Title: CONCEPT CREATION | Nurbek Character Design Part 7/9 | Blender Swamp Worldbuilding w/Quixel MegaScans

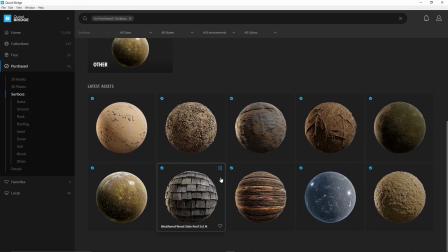495s
And when it comes to importing just textures, the way you can do that is hit export in the Quixel Bridge which is a free software by
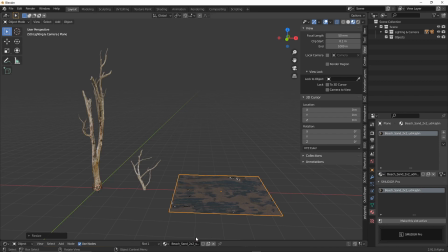503s
the way and you'll now be able to use that texture on for example a plane by scrolling down the list of textures or by typing in the name in the search field. Let's switch gears again.
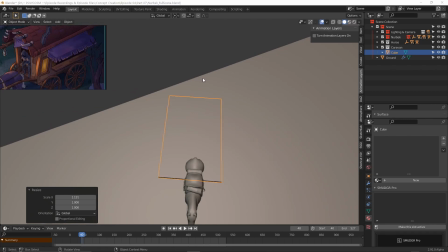515s
At the beginning of this week I actually worked on the caravan first so you'll see that the scene is completely empty when I start working on it.
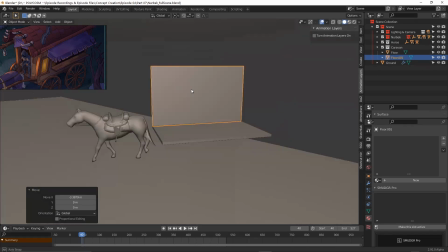524s
I find it much easier to actually work on one thing at a time or else I kind of feel a bit overwhelmed.
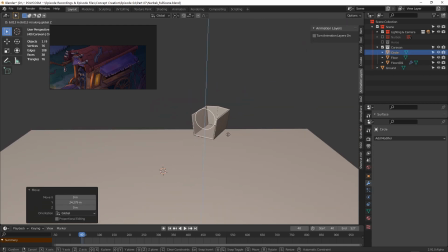530s
Nothing too fancy here, just good old modeling. Here I tried to follow Omerjan's concept as best as I could but didn't want to
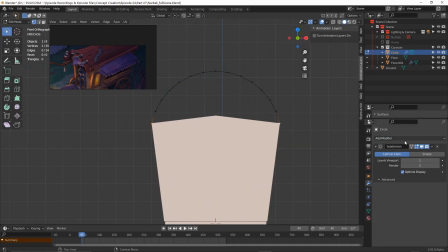539s
make it too detailed as we don't want it to be more detailed than Nudebek himself.
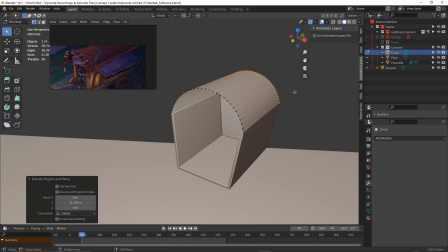544s
We don't want it to compete too much you know.
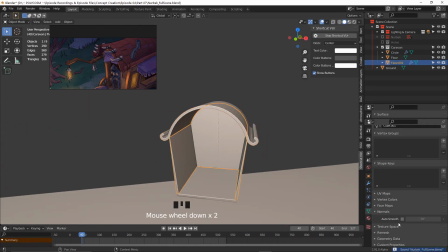547s
I deviated from the original concept a few times just to save time and use some assets from both Quixel and Sketchflab to speed things up.
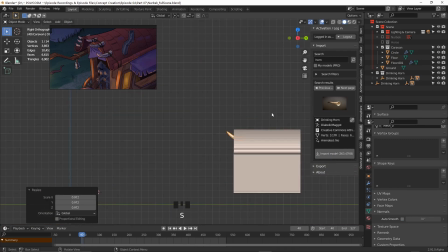556s
I have to admit the geometry wasn't very clean and I did things really dirty.
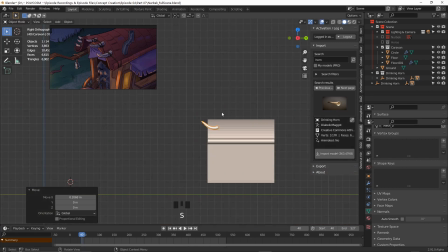563s
Again, I do not intend for the caravan to be a finished model but rather just a rough idea to sell the scene.
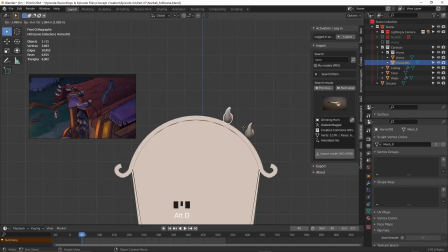570s
So I'm not too worried about the mess I'm creating. As long as I can project texture onto the surfaces that's good enough for me.
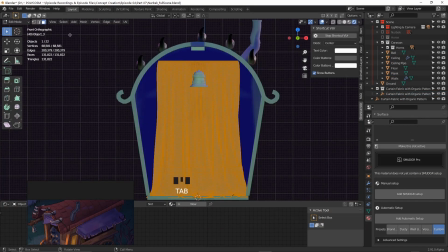578s
For the cloth I found this curtain thing and decided to cover the whole opening and use
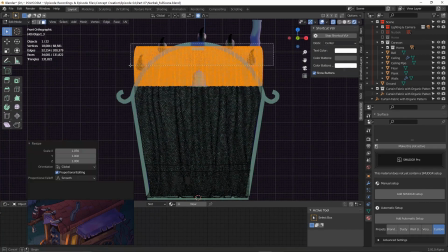583s
proportional editing by pressing O and scaling things around to fit the opening.
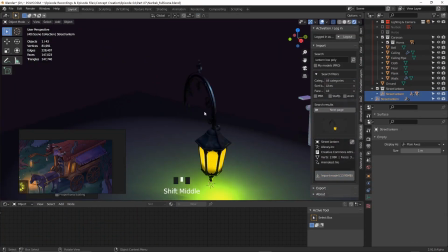588s
You can see me kit bashing a bit like with the lantern and later the awning
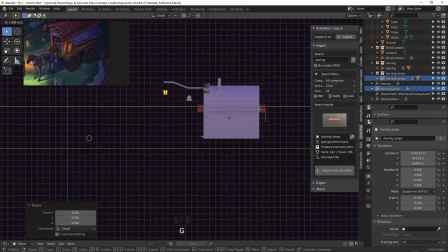593s
by importing the whole model through Sketchfab and only using what I needed.
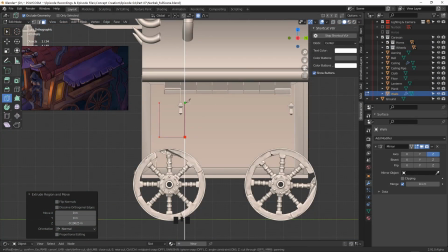598s
For the windows I used both the knife tool to extrude some geometry and
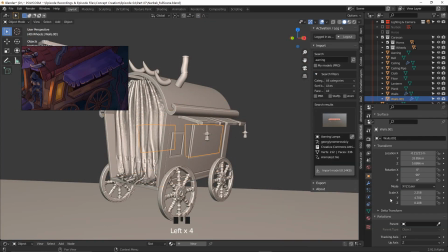603s
use that very shape with the solidify modifier to cut some holes in the entire mesh.
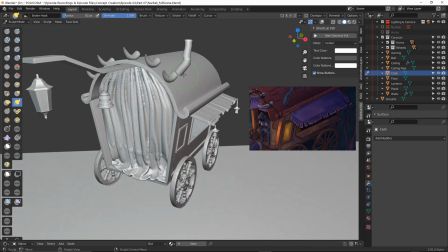609s
The curtains themselves were way too high poly, so I decided to remesh them and use a smooth filter to get rid of some of that sculpt detailing.
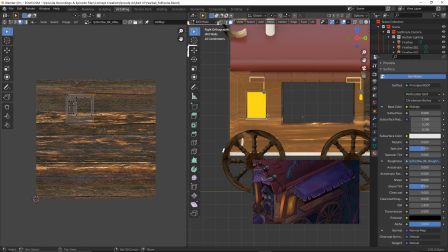618s
Next, I imported some quicksoul textures and projected them onto the mesh by heading into edit mode,
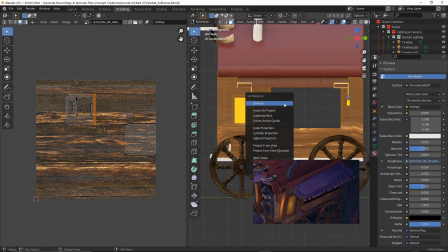625s
looking at the caravan straight on and hitting U for unwrap then project from view.
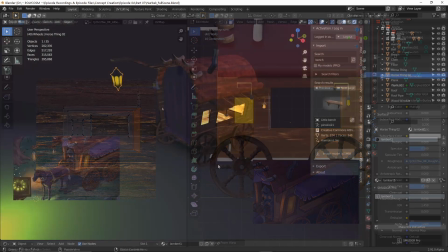631s
And honestly that's pretty much it, add in some lights and it's pretty much done.
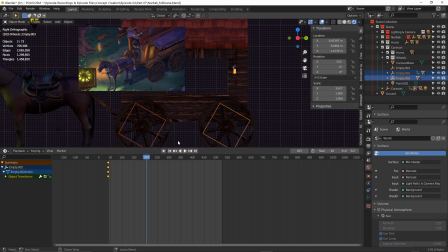636s
Final touch was to attach all of the caravan parts to an empty, attach the wheels to two rectangular empties and keyframe the caravan to move forward and for the wheels to turn during that movement.
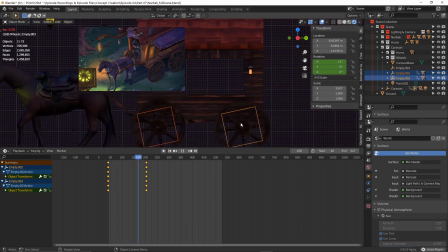650s
By the way, I should probably also mention that the horse was a model we brought in from Sketchfab because I could not be asked to model,
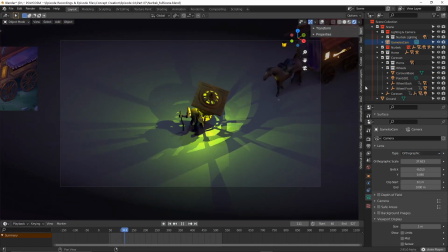658s
rig, and animate a horse. So we found a brilliant model where it was already animated. This is why I love Sketchfab so much.
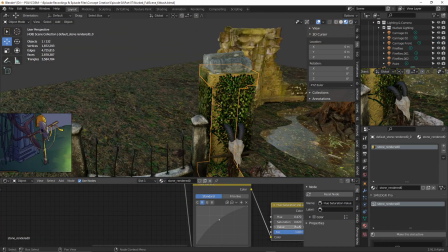668s
So yeah, with the horse and caravan out of the way, let's talk about color correcting.
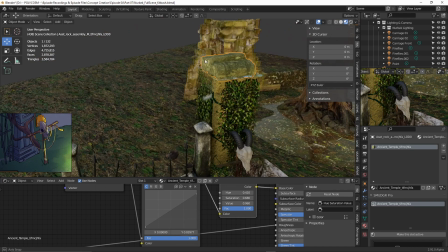674s
So when I get rid of the scene lights, you can see that it doesn't quite look like the models are matching.
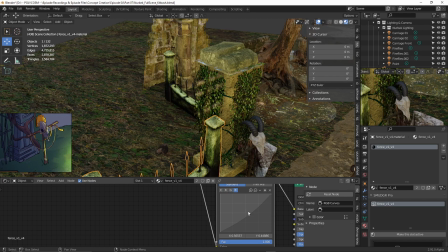680s
To fix that we could add in either a hue saturation or RGB curves node.
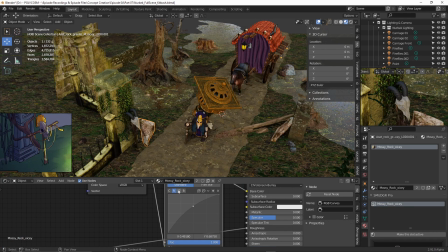686s
I wanted everything to have a brown greenish hue to it, so I adjusted the colors until they felt like they belong a bit more together.
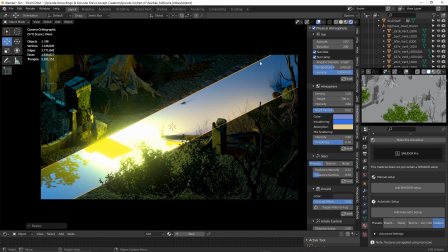696s
The second day I started working on the scene I actually hated the way the main road looked, so I decided to use a Quixel decal instead.
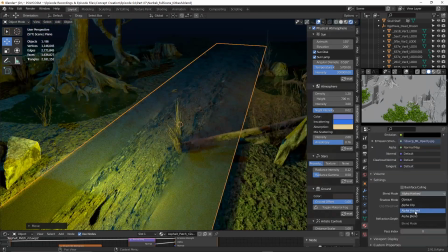705s
Decals are basically like textures but come shipped with alpha maps so you get things like roads, potholes,
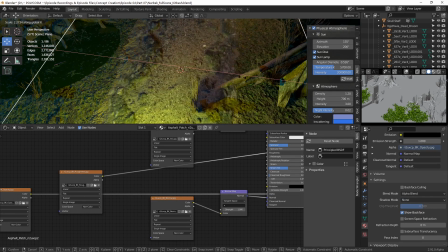712s
posters, footprints and so on without the background so they're basically cutouts and super versatile.
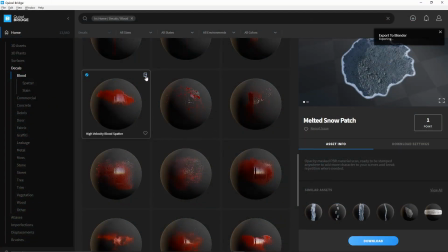720s
For instance you can see that there's a clear separation between swamp water and
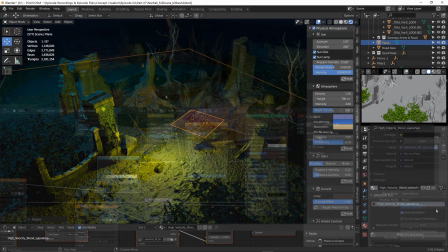724s
land so what I decided to do was to actually use a blood pool decal,
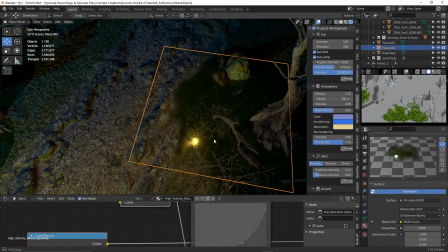730s
change the color and have that act as a sort of transition.
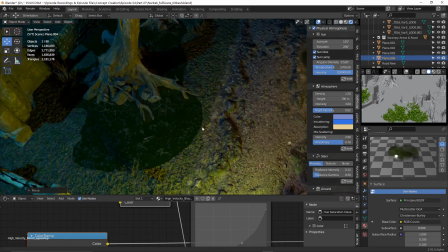734s
Copy this around all of the edges of the pools and the water just felt way more integrated into the scene.